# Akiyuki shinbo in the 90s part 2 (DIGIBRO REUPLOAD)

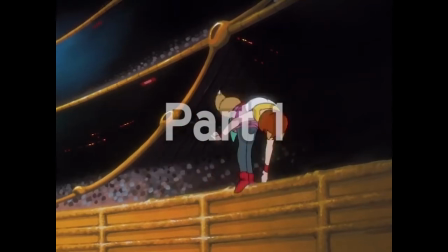This video is a continuation of Shinbo in the 90s Part 1, so watch that video first if you haven't seen it yet.
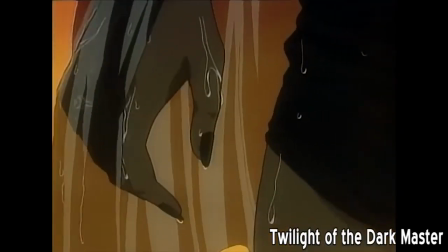Shinbo's next project would see him returning to work with Studio Madhouse for a 50-minute OVA called Twilight of the Dark Master in 1997.
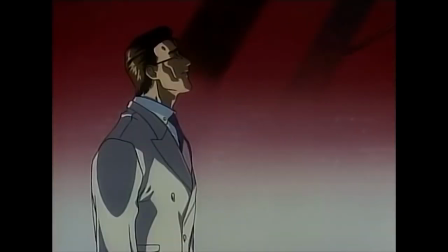This one is a quintessentially 90s dark urban fantasy, rife with gory violence, nudity, demons, and badasses with psychic powers.
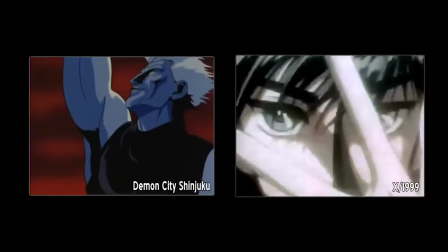It feels like a Yoshiaki Kawajiri OVA by way of X-1999, if that makes sense to anyone.
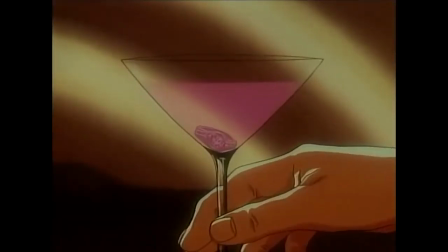Sparse on plot, dialogue, and anything happening, this OVA is mostly just a collection of really nice-looking vaporwave aesthetic backgrounds and cool imagery.
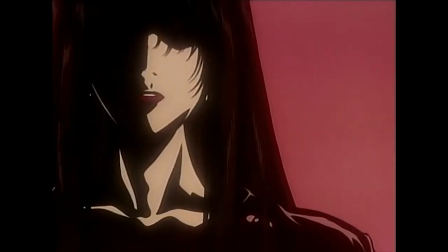Weirdly enough, however, not much of it is all that Shinbo-like. There's plenty of bold color and framing choices, as well as some inventive aspect ratio changes,
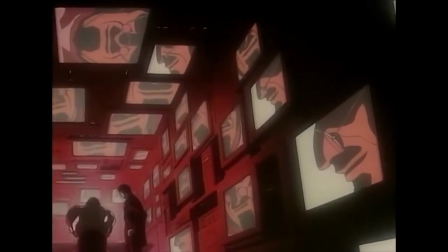and even another scene of a character's face appearing on many surfaces at once. but for the most part,
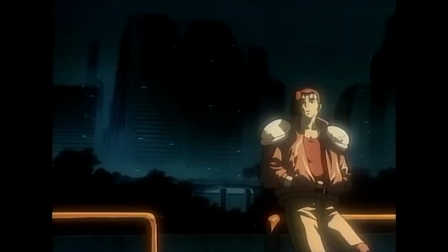this OVA is far more tame than Shinbo's standard fare, perhaps because it was able to achieve aesthetic beauty anyways without having to do much all that weird.
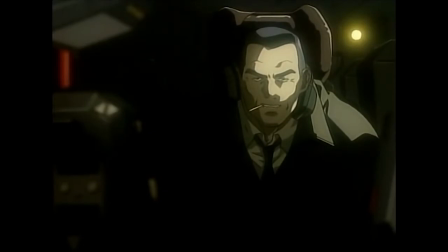Still, I can't really recommend this as much of a vehicle for Shinbo appreciation, and on its own merits,
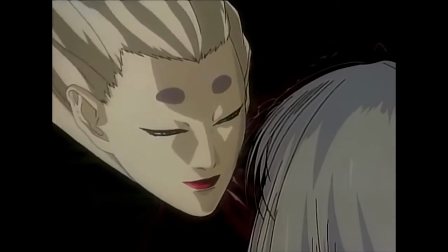I could only recommend it to the most hardcore fans of violent 90s anime schlock.
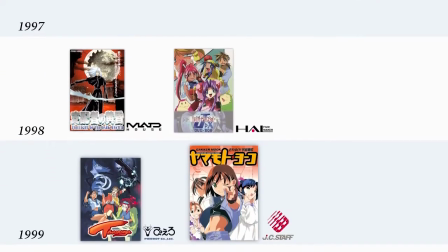Over the next couple of years, Shinbo's rate of production would seem to slow down a bit, but he would also start popping up in small ways on other people's work on the side.
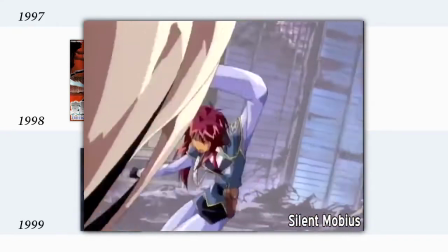There are four different cases of Shinbo working as an animation checker under the pseudonym Futoshi Shia in 1998 and 1999,
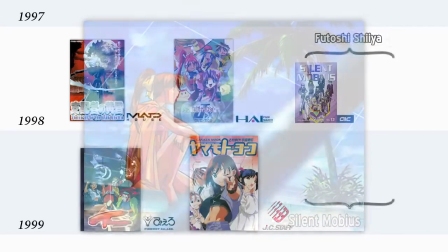first on the Silent Mobius TV series, and then on three different shows by Studio Triangle staff,
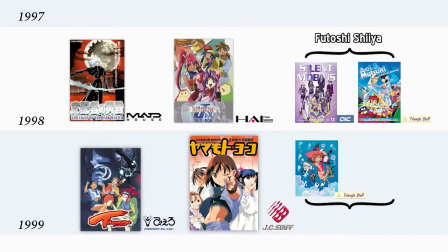Aoi and Mutsuki, Magic Users Club, and Space Pirate Mito.
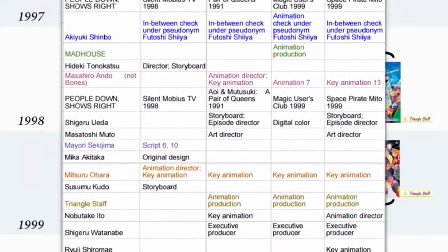In all of these cases, several of the staff members whom Shinbo had worked with on previous shows were among the main creative staff on these series,
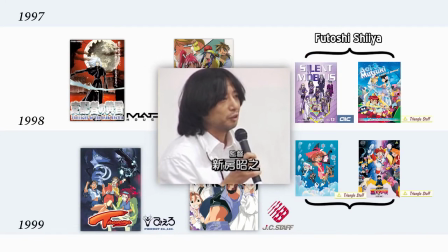so it seems likely that Shinbo was brought on via connections to help out with their production, if not to offer any actual creative input.
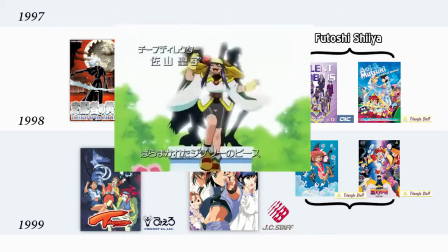In 1998, Shinbo would also turn up as a storyboarder for episode 12 of Saber Marionette J2X,
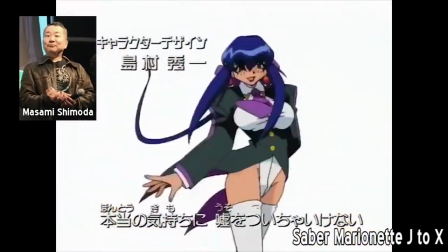a show whose director, Masami Shimoda, had worked with Shinbo on five different shows across his career, going all the way back to Udusei Yatsura,
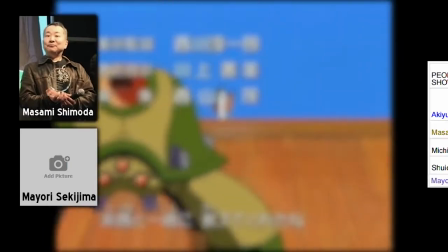as well as whose writer had written most of Yamamoto Yoko and Detetoko Princess, those among plenty of other shared staff between Shinbo's other work going back to Yu Yu Hakusho.
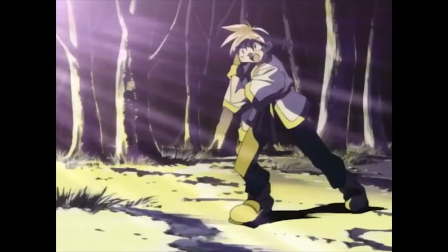While this episode isn't particularly Shinbo-like, besides the inclusion of some single color shots and weird picture-in-picture framing,
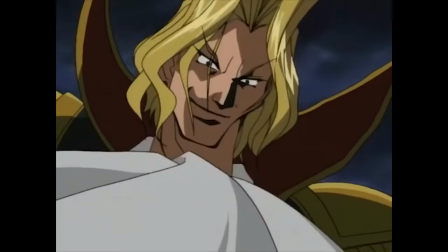the editing style of this episode is nonetheless incredibly bizarre. It seems to come from the early days of digital cell manipulation, and for whatever reason,
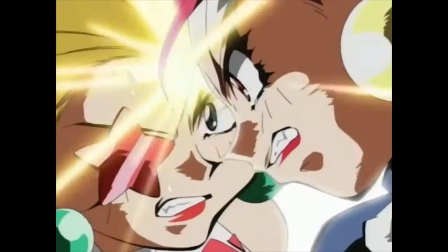the team thought it would be a good idea to have images constantly sliding all over the place and on top of one another.
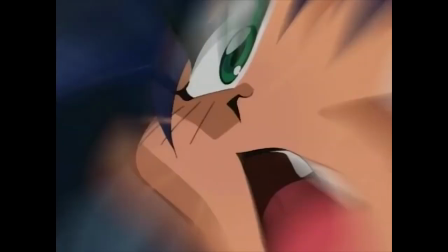It's honestly kind of nauseating and horrible to look at, and not something I've ever seen Shinbo do elsewhere,
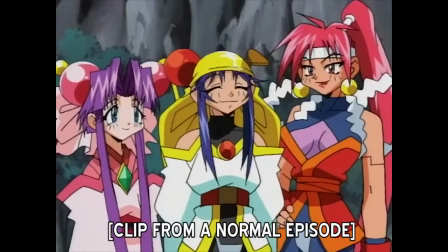but this episode is weird enough and different enough from what I could tell by looking at other episodes of the show that I still think it's worth mentioning.
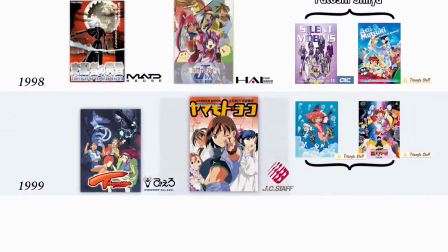Don't watch it though. 1999 would see the debut of Shinbo's biggest project yet, and the last one that he would do with JC Staff,
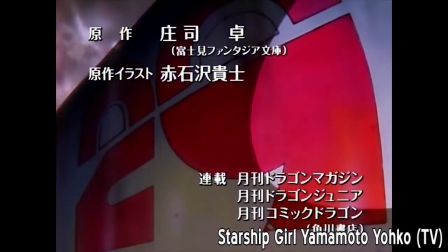a full-blown 26-episode TV version of Starship Girl Yamamoto Yoko. While retaining the basic character and plot aspects of the OVA series,
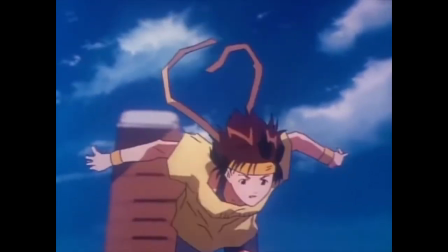this TV version takes a lot more time to flesh out its characters and to tell a more straightforward long-form story, with a lot less emphasis on adventure,
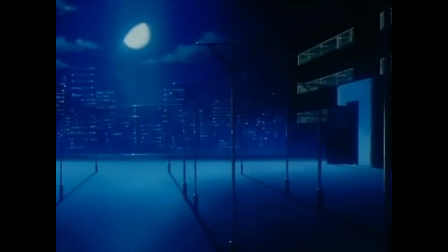and a greater emphasis on interpersonal melodrama and starship battles. Like the OVA, it uses Shinbo's stylistic trappings more as window dressing than as a constant focus,
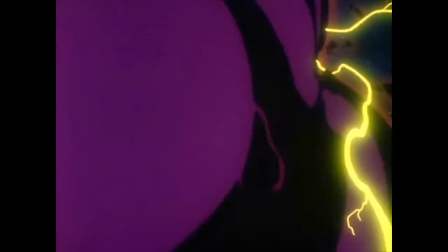though the sheer length of the series allows for most of its techniques to make an appearance by the end, and even for a large handful of new ones to emerge.
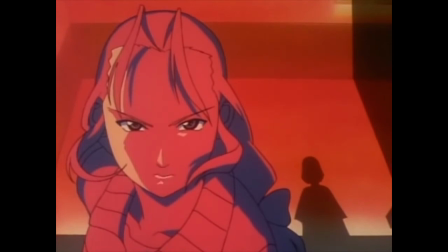The most prominent Shinbo-isms throughout this series are the harsh lighting and bold monochromatic frames that he's best known for,
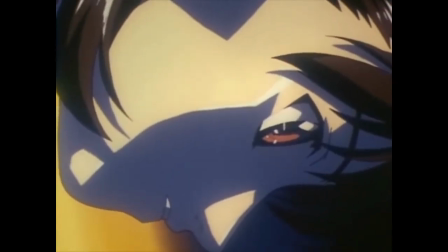which are persistent to the point that at times they can actually feel oppressive. Given the relatively light-hearted nature of the series,
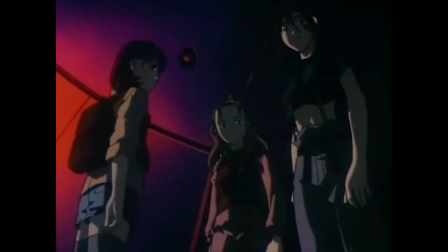it can feel strange at times that the visuals are so dark for such long stretches of time, and I can't help but think, even as a fan of Shinbo's style,
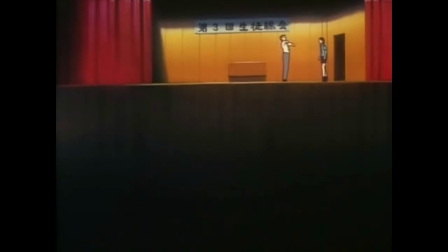that he overreached a bit in this case. His bizarre choices of aspect ratio and windowed framing also come up a lot of times throughout the series.
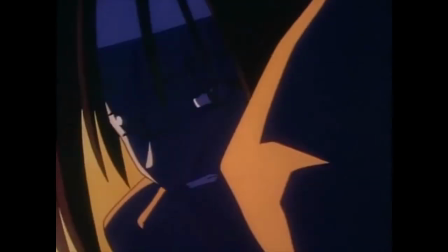Besides those things, we can find at least one example of each of the following.